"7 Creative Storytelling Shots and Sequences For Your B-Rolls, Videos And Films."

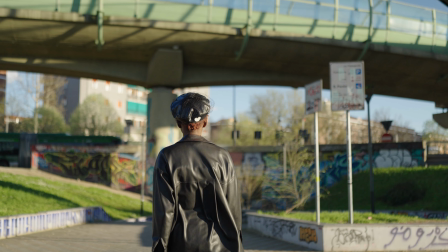The camera movement continues on Tracy's back as she leaves.
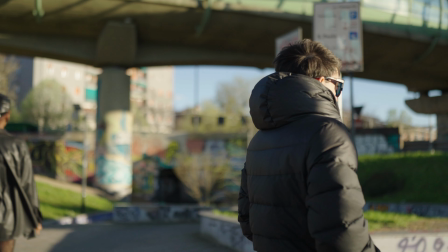A new character passing in front of Tracy allows us to perform a character switch shot and transition to the next scene.
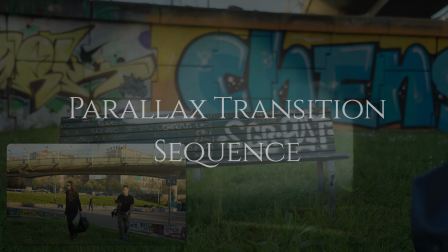Parallax transition sequence. Alessia arrives at a bench and sits down.
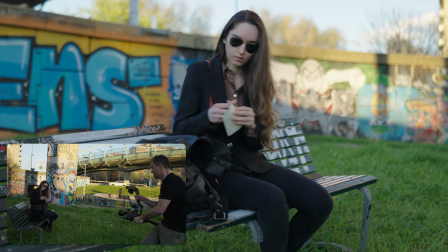Alessia opens the backpack. Here starts a sequence of parallax shots around both characters.
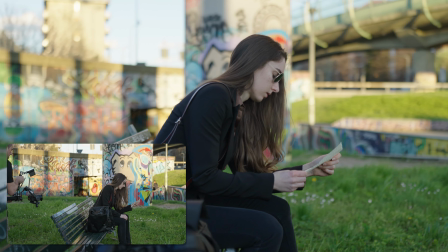We see Alessia picking up a leather from the inside the backpack and bringing it closer to her face.
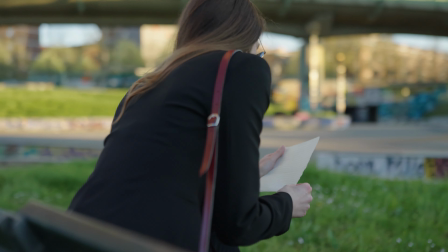The camera cuts to her back.
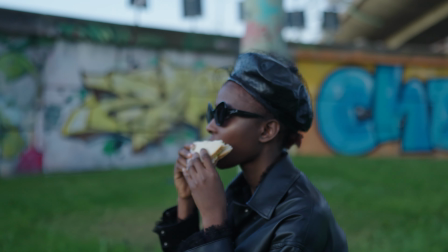We transition from Alessia's black jacket to Tracy's and continue the parallax movement on her left side,
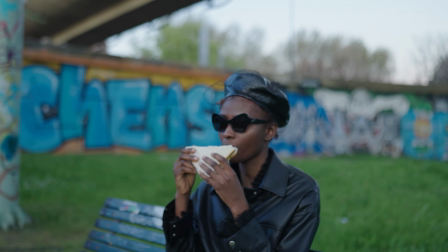while she is eating a sandwich.
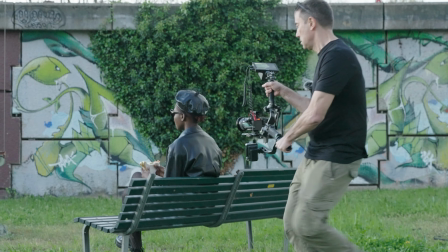Tracy picks up the movement where Alessia left off, but she holds a sandwich instead of the leather. She takes a bite of the sandwich,
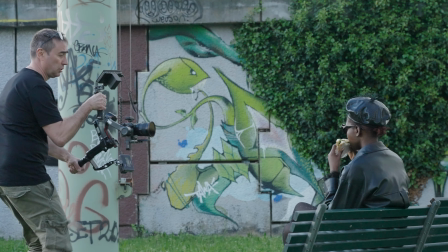while the camera continues the parallax movement on her left.
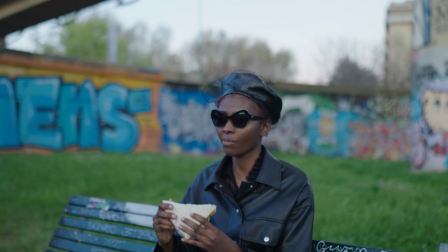When the camera reaches 90 degrees on Tracy's left, she starts to put the sandwich down.
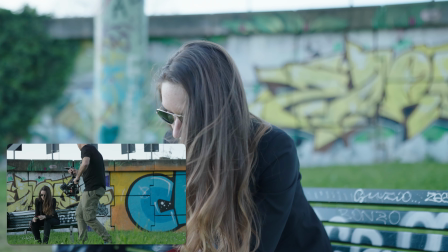Alessia puts down the latter, starting from where Tracy left off. The camera continues the clockwise movement and stops in front of Alessia.
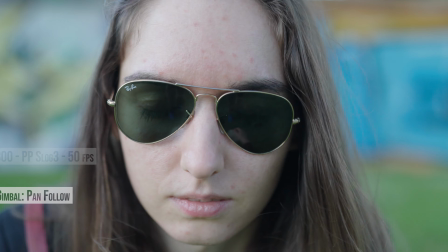Close up, pull away, match cut, and fall shot. We start from an extreme close-up of Alessia.
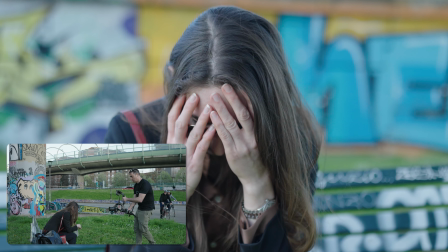She is in tears. Pulling away the camera from your subject enhances the sense of sadness and loneliness.
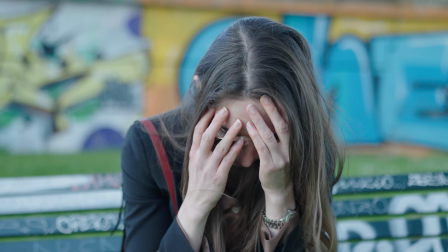It is like pulling the audience away from it. The camera stops the pull-away movement to a close-up shot.
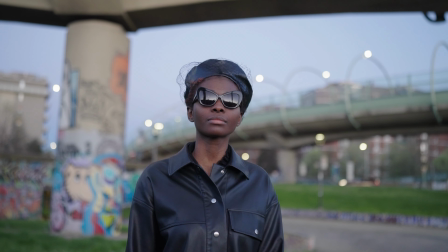We framed Tracy in the same position to exploit a match-cut transition to her face, continuing to pull away.
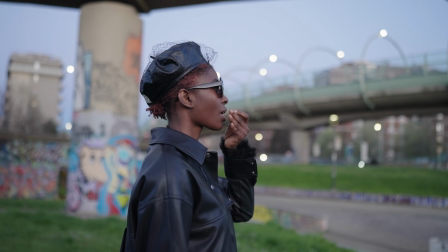Tracy stands up and turns 90 degrees on her left, revealing her profile, while the camera pulls away.
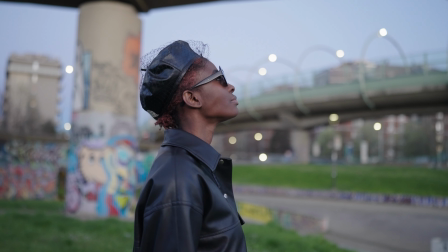Tracy swallows the pill. She raises her head to the sky and falls on her back.
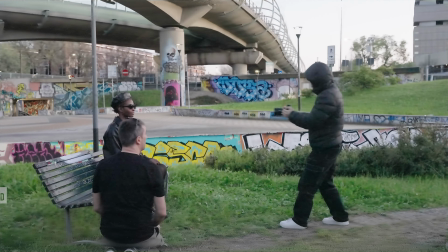To achieve the fall shot,
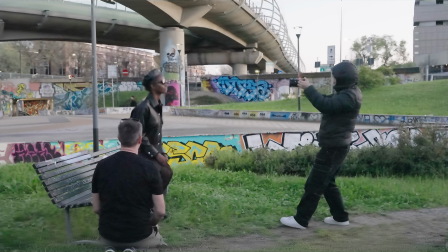we recorded this sequence at 100 frames per second and slowed down the footage 8 times in tuppets.
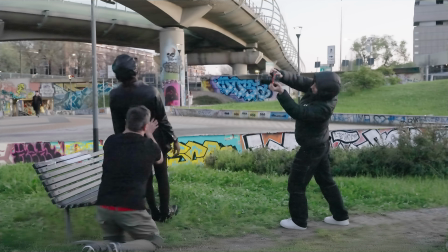For the best result, the shot is handheld, and the operator should tilt the camera in sync with the actor falling.
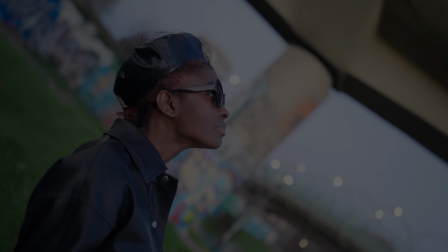That's it. Before we watch the short film, I wanted to say again that this video wasn't created to teach you the techniques we used.
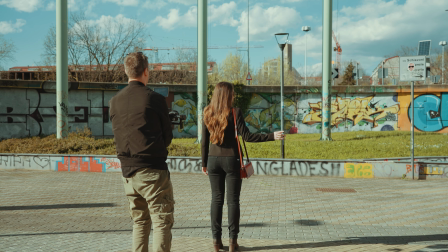It was designed for us to practice those techniques and to encourage you to do the same.
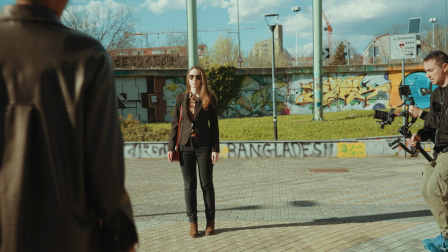Not just to consume content, but also to practice what you learn. We made many mistakes in the shooting you're about to watch.
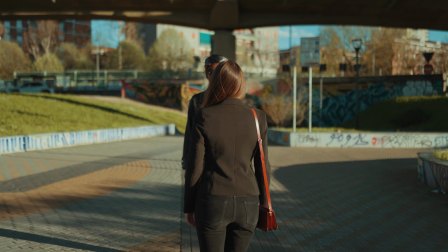The lighting was all over the place and was constantly changing. Sometimes it was too harsh, and the shadows were hard and unpleasant.
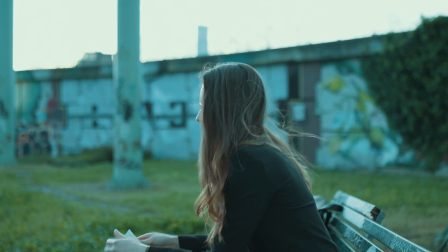The 360 degrees parallax sequence wasn't as smooth as we imagined, especially because we didn't have a 360 degrees dolly track.
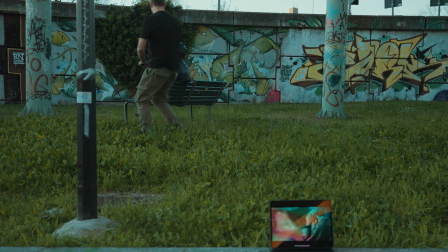Nevertheless, I'm happy with the results. After all, we were there to study these techniques and got all of these shots in half a day. Like and subscribe if you got any value out of this video and enjoy the film. Peace.